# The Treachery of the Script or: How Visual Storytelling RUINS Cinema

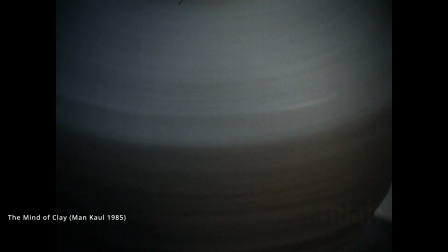[12:06]
They don't have time to throw hands with the script. If I were to use the word beautiful as a metric for cinematography, I think it'd be amorphous.
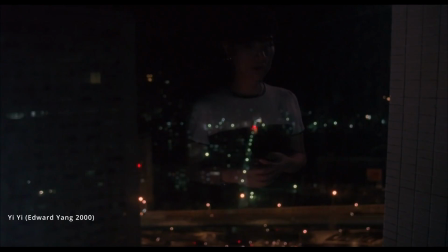[12:14]
On one hand, I think the simplicity, clarity, and ingenuity of what an image expresses is beautiful.
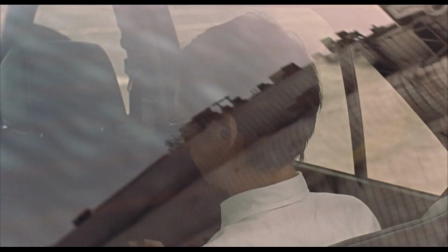[12:19]
Edward Yang's Yi Yi is demonstrative of this. It's about Taipei at the turn of the millennium.
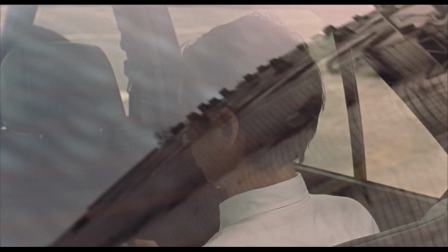[12:23]
We're dealing with a colonial history, neoliberal economics, and the general malaise and alienation of modern life.
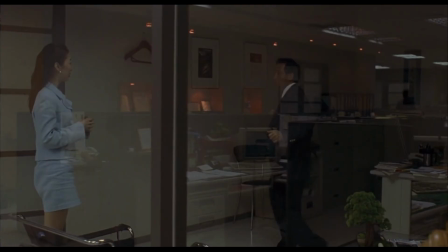[12:29]
How the film captures the city is interesting in this regard. The physical structures of this society, high-rises, cars, and floor-to-ceiling windows,
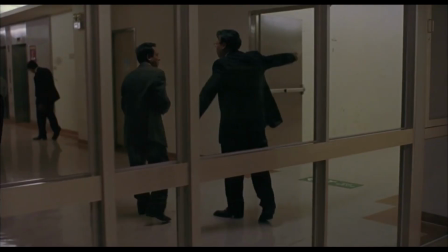[12:36]
graphically distort the characters, a visual representation of how these systems distort the quality of life in the city.
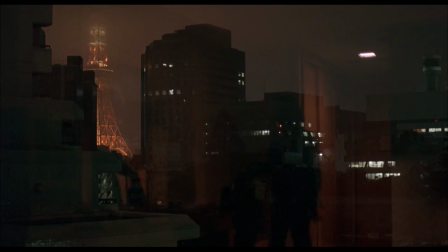[12:43]
Yang communicates the macro politics of Taiwanese history and its effect on its people clearly with this visual motif It's such an unassuming
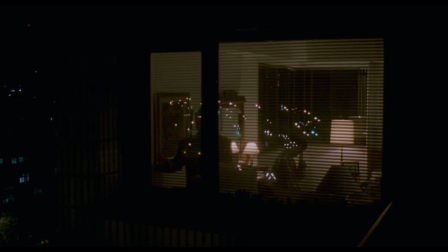[12:50]
graphic thing If you were to compile these screenshots into a coffee table book without any of its narrative context You'd still be able to get the point.
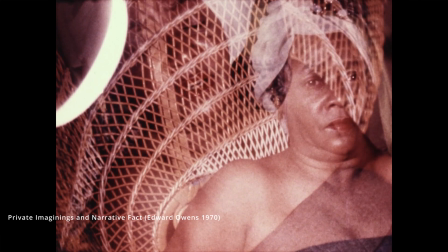[12:58]
That's the simple clarity I find beautiful in the middle of what I guess we would call a beauty spectrum I'd put faces a nice
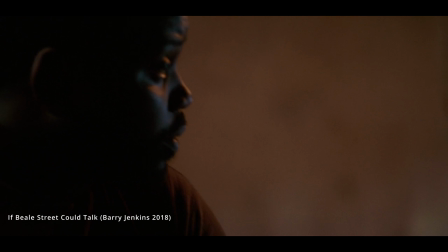[13:05]
balance between performance and image Look at the way the light dances across Brian Tyree Henry's face in this scene from Beale Street It's haunting.
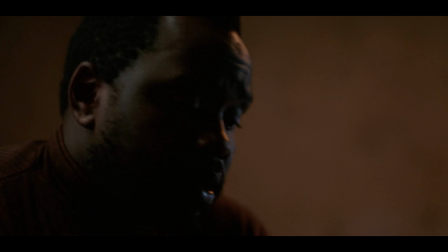[13:12]
A superb performance in a grave and immediate scene that is made all the more devastating because of the subtle shifts of light.
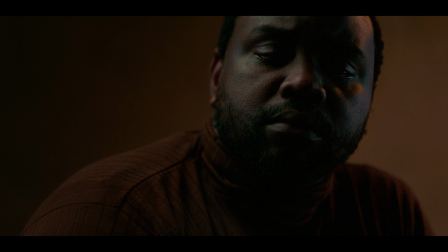[13:19]
For all of its narrative import, this scene doesn't work for me without the light shaping Brian's face.
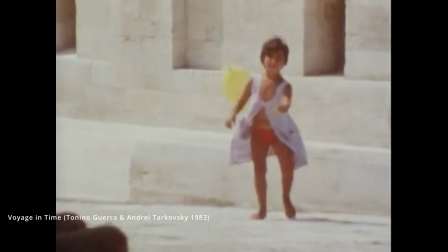[13:24]
Especially on the big screen, the light creates for a transcendent, breathtaking experience. And finally, the other end of the spectrum is just because shit looks good, you know?
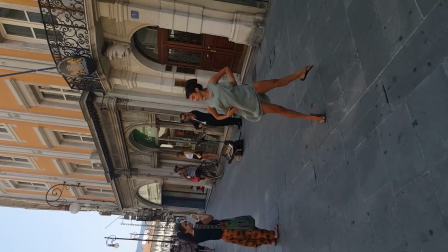[13:32]
Sometimes a little girl running around with a balloon or a Palestinian father gently urging his daughter to dance on the streets of Italy is spiritually enriching.
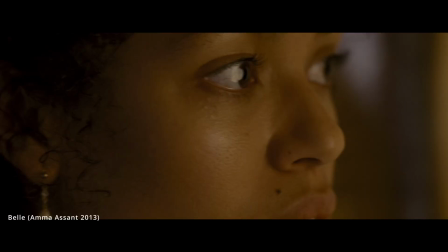[13:40]
Just casual observations of humans can be beautiful.
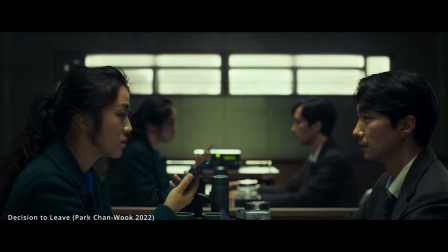[13:44]
These theater and literature geeks who are ruining cinema have convinced us that the worst thing a shot can be is graphically beautiful or self-conscious.
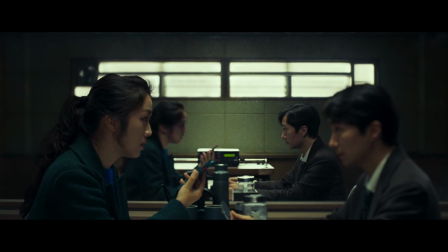[13:51]
God forbid we find joy in beauty. I, for one, do not look in the mirror because of character development.
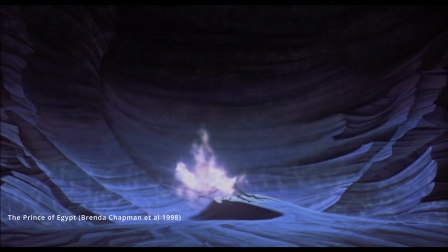[13:56]
I look in the mirror to appreciate beauty. And didn't God reveal himself to Moses as a burning bush?
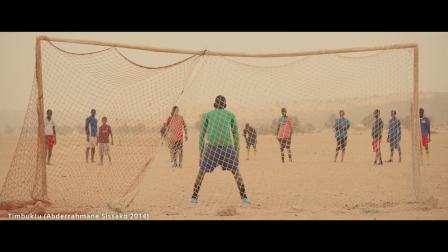[14:02]
A visual spectacle, which is to say, most decidedly, not as a sentence.
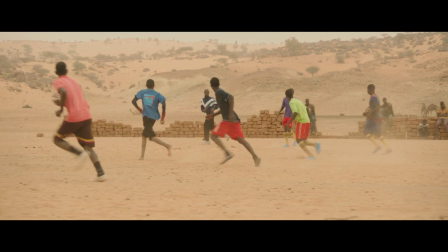[14:07]
And so, you expect me to believe that the meaning of life, the breadth of human existence,
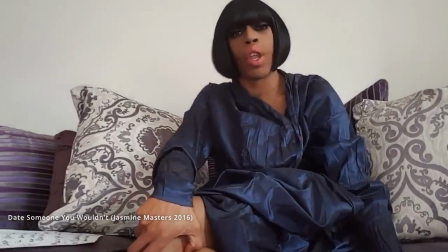[14:12]
the epic highs and lows of high school football, can only be achieved through text?
No, ma'am.
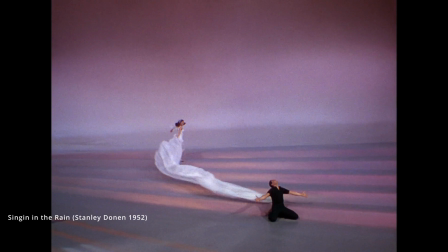[14:18] No, ma'am.
Cinematography is a visual medium, but it's been reduced to an aspect of storytelling.
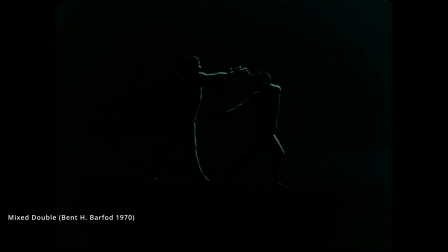[14:24]
Our modern American cinematography is not enriched by the history of other visual and kinetic arts like photography, painting, performance, dance, sculpture, and architecture.
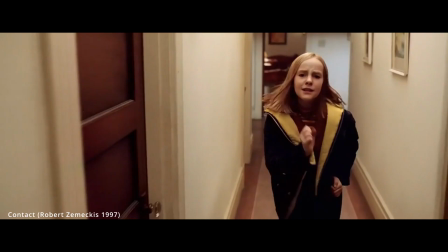[14:32]
It's a tragedy for a culture that is so bombarded with images every waking second to have nothing
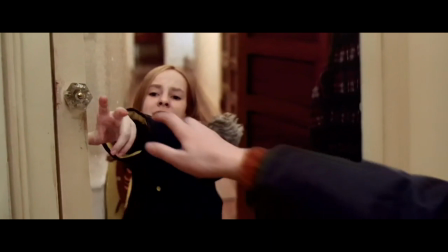[14:38]
to look at from a medium where craft and artistry is measured by the mastery of illusion,
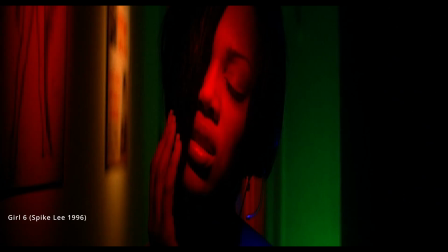[14:43]
color, shape, and shadow. I'm begging y'all to throw away your books and use your fucking eyes.
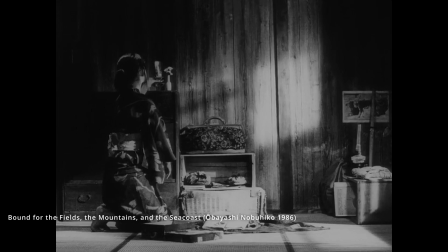[14:49]
Before we go, I want to leave you with something that Yanis Kaminsky said at the 2018 NAB show.
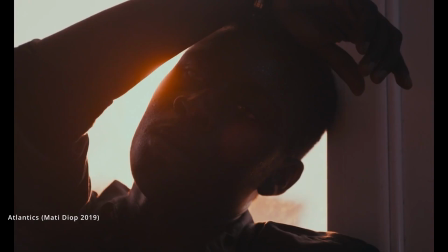[14:54]
Cinematography is the art of light and shadow, visual metaphor, and nuance.
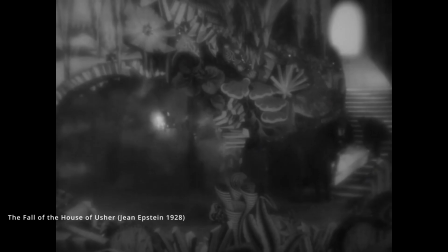[14:59]
That is disappearing. It will evolve and come back, but right now, there are not enough young DPs using cinematography to express themselves.
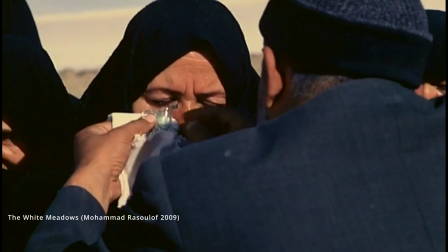[15:07]
And he's right. We do need to make images great again. But that's it for today.
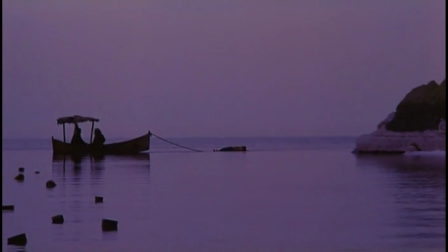[15:12]
The last episode of 2022 will be my Promise You It's Not My Sight and Sound Ballot Top 10. Hope you guys are looking forward to that. Love you all madly. See you on the next one.